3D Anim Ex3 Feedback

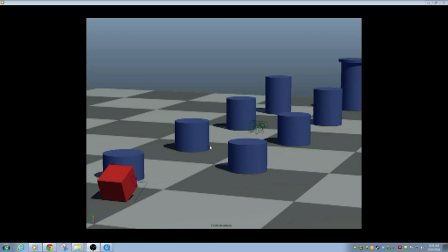0s
Okay, so here with exercise 3, I wanted to give you a little bit of feedback on some of the things I was noticing on the compositions here. So this is one of the multi-cut shots.
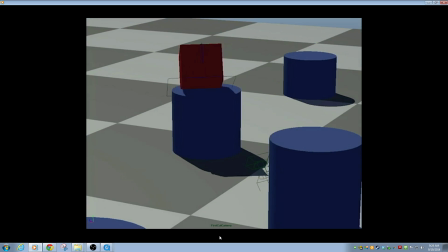16s
And so let's kind of look at it.
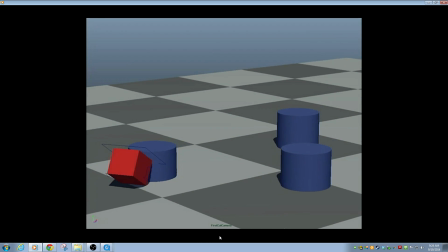21s
So there are several points where um,
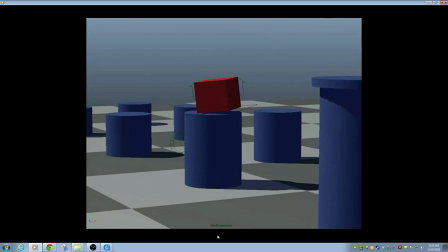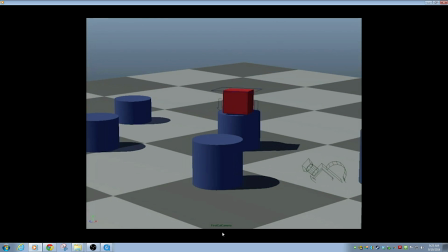33s
the, um, the camera is moving in almost all of them, right? So that's the thing first that's kind of disorienting, especially that move right here.
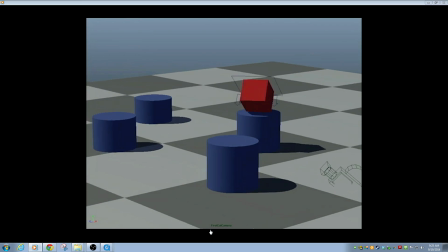42s
Like that's just kind of, whoa, what just happened? Because it's not only is the camera moving, but the box is moving at the same time, right?
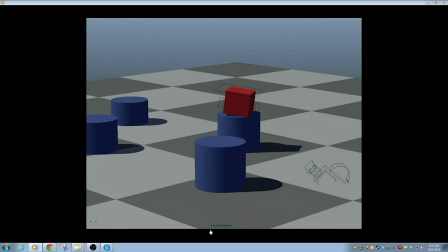51s
And then we immediately cut to another shot that I believe is probably between
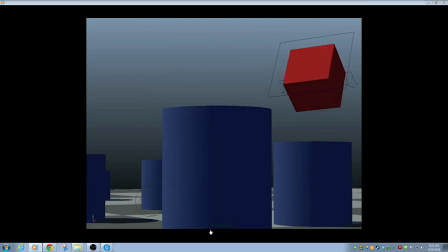56s
those are so fast and the camera's constantly moving that I don't have a point of reference, right?
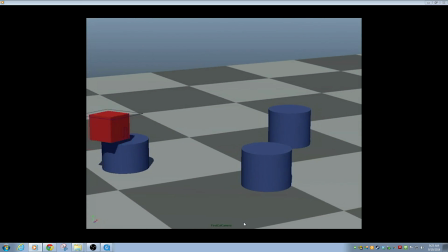62s
So that's one of the things you have to watch out for is disorienting the user.
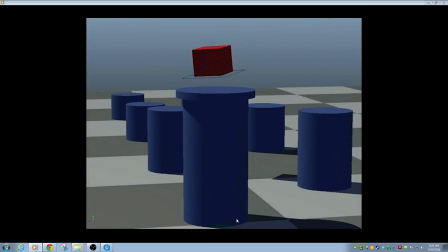67s
So just by and large, a lot of people always just move the camera too much, and
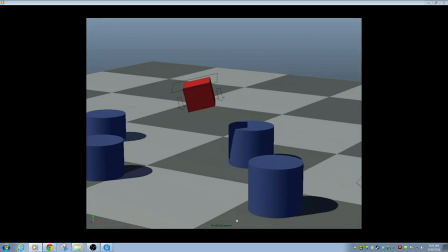74s
even though this is a cut shot, every shot except for I think the one that's on the ground there,
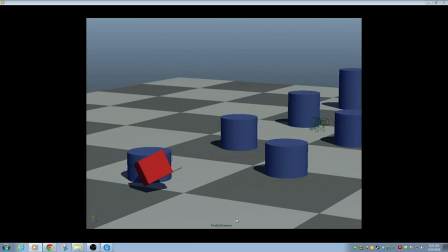80s
and I think it does move a little bit too. Yeah, they all move, and they're all moving like all the time.
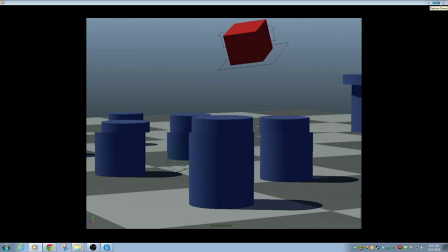87s
So that's one of the issues that just gets disorienting for the viewer to watch.
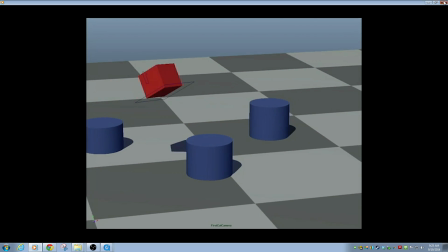93s
And I saw a little bit too much of that. There was just a little bit too much camera movement. Let me see if I can dig around here and figure out.
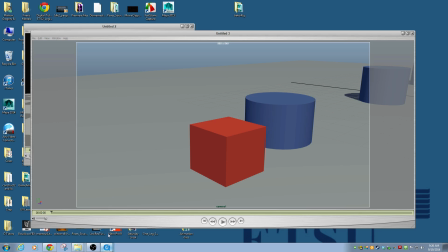104s
I believe it was this one.
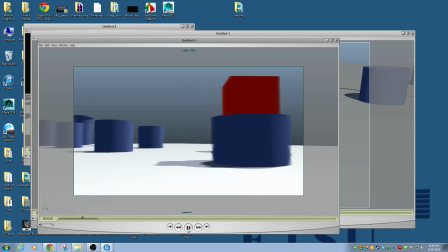109s
So we start here, looking at the box, and then twirl all the way around to here to catch that next shot. And although, like, by itself, this doesn't feel like a bad camera move, it just happens so fast,
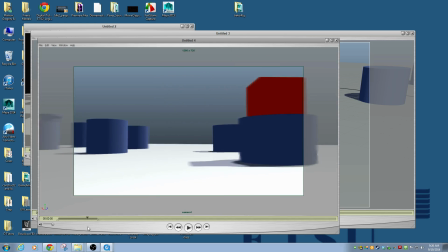124s
and it's covering such a big area. Also, if we look right here in this frame, let me pause it on that frame,
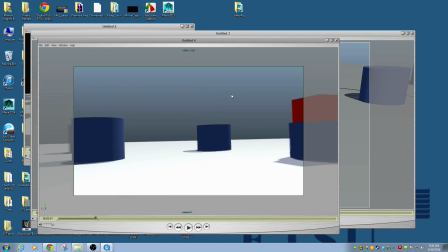133s
like right here on this frame, like that corner of the box is all we're seeing of it. So we're just for a little while just focusing out here in space.
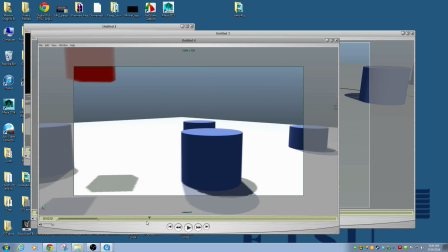143s
So there's a lot of, here's another one where all we're seeing is kind of the bottom of the box. And again, that's why this framing gets confusing sometimes. So let's look at some other things.
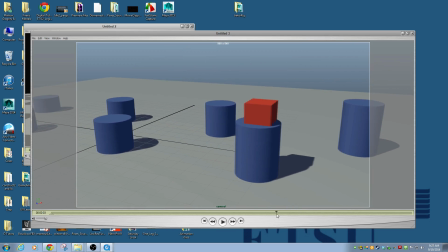160s
Yeah, so here's one that was like, it was working really good, except for right here,
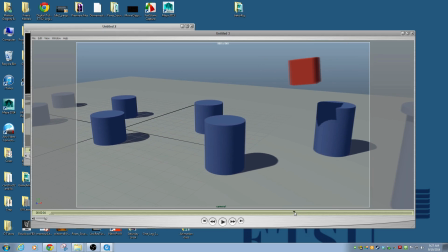170s
like right here. Like we're so close to this being framed well, right? We see so much of this information back behind the box,
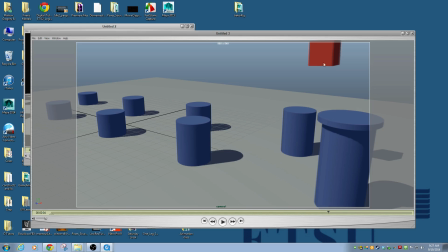186s
but even here, like the box kind of jumps out of frame, and so the thing that we're really looking at is up here, like part of it even being cut off, and we're seeing all this stuff in the background, and that's nice,
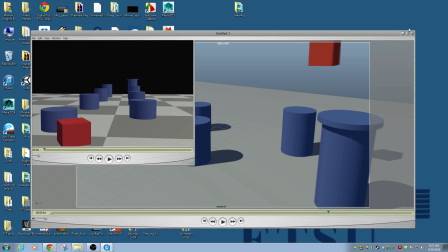199s
but I mean, like sometimes it's nice to be able to see the things that are in the
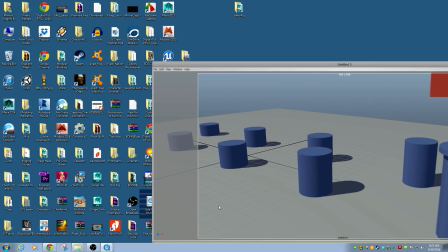203s
background, but let's see if this will work.
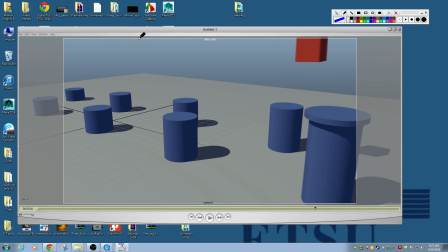209s
But if we divide this up into thirds again, ignore my inability to draw a straight line here.
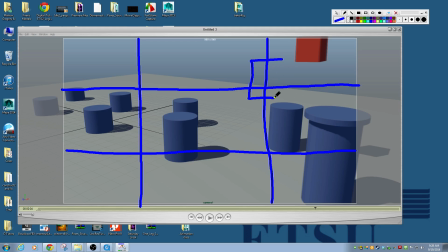221s
Just by moving the camera a little bit, we could have gotten that box right here, and we still would have gotten most of this rest of this environment stuff down here in the bottom corner. So just a very slight camera change to keep our focus in the right spot,
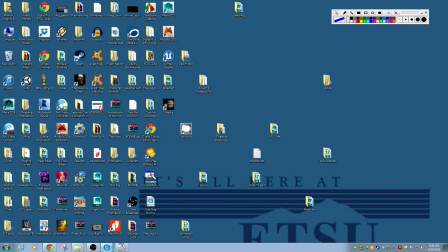237s
I think would have helped. Let me close that one down so I don't get confused about which ones I've looked at.
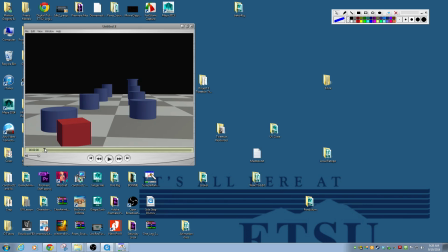246s
So this one was an interesting solution.